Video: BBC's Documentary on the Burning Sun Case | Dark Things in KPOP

It's just so much work for you to claim that it's being used for media play. Further, considering that today, Min Hee-jin made that statement that kind of implied that Hype executives do engage in prostitution. It could be said that more like she leaned into the media play. Like, I don't believe it. I'm not saying that's what happened. I'm saying that if it was to happen, if somebody did do media play with this documentary, it is more likely to be Min Hee-jin. Prostitution came out of nowhere in her accusation today. Never once had she ever hinted at it before, but suddenly today she decides to imply that Hive executives engage in prostitution on the day that this documentary about sex crimes is released. Again, before talking about what's in the documentary, I want to talk about some notes I have on how well made the documentary itself is. So in the documentary, they do have some people who were interviewed who wanted to remain anonymous, and they used some very artistic ways to visually disguise these people. I was very fascinated the first time I watched it. I was like, wow, this is chef's kiss, amazing. So the director of photography is also the producer and the director, who is Kai Lawrence. For those of you who don't want to watch the documentary because it can be triggering, I am going to share with you screenshots of what I mean about how they were artistically remained anonymous.
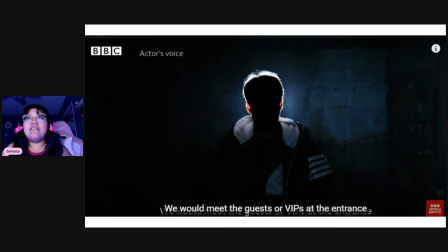6:24 Okay, so here what we have is one of the workers from the club who decided to be interviewed as long as he remained anonymous. You could see here though, like, just
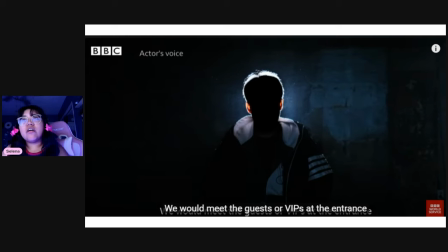6:45 slight in the background, and it's just all dark and like almost creepy. And since he is one of the former workers of the club who knew what was going on and actively participated in it,
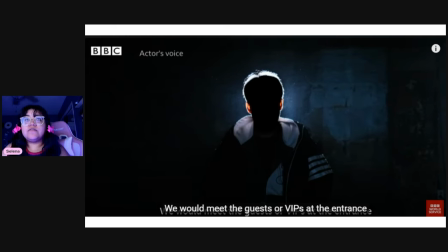7:00 I feel like this kind of ominous vibe is very telling of his part in the crimes.
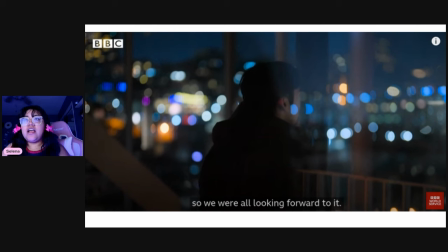7:09 Here is another worker, and I really like this because it shows kind of to me like the dark side of South Korea. You can see all the city lights reflected there, and it looks so pretty.
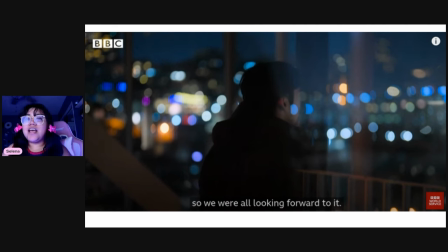7:28 But what is being said is very scary.
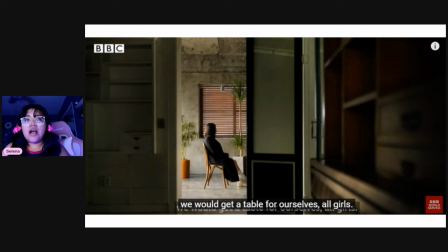7:35 And here we have a victim, and you can see the difference in the way she is portrayed and in the way they are portrayed.
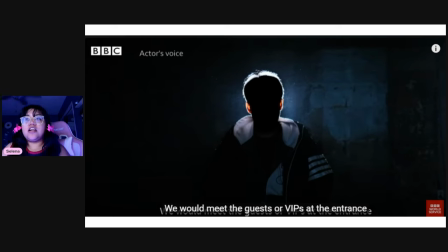7:45 They are portrayed in the dark. They are portrayed as almost ominous people.
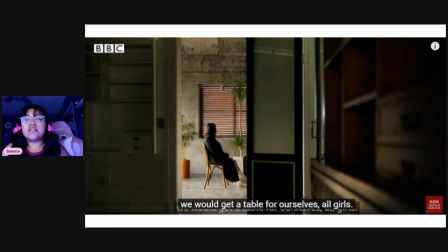7:52 And she, her background is kind of like almost healing in a way. We have the greens and the plants, but also we have some kind of like, I want to say it looks like dirt, but probably isn't dirt.
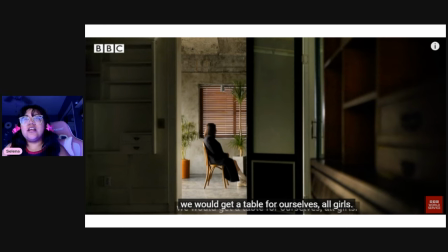8:14 Like splotches here that makes you feel like there's something sad happening, basically. And we're looking at her through a door.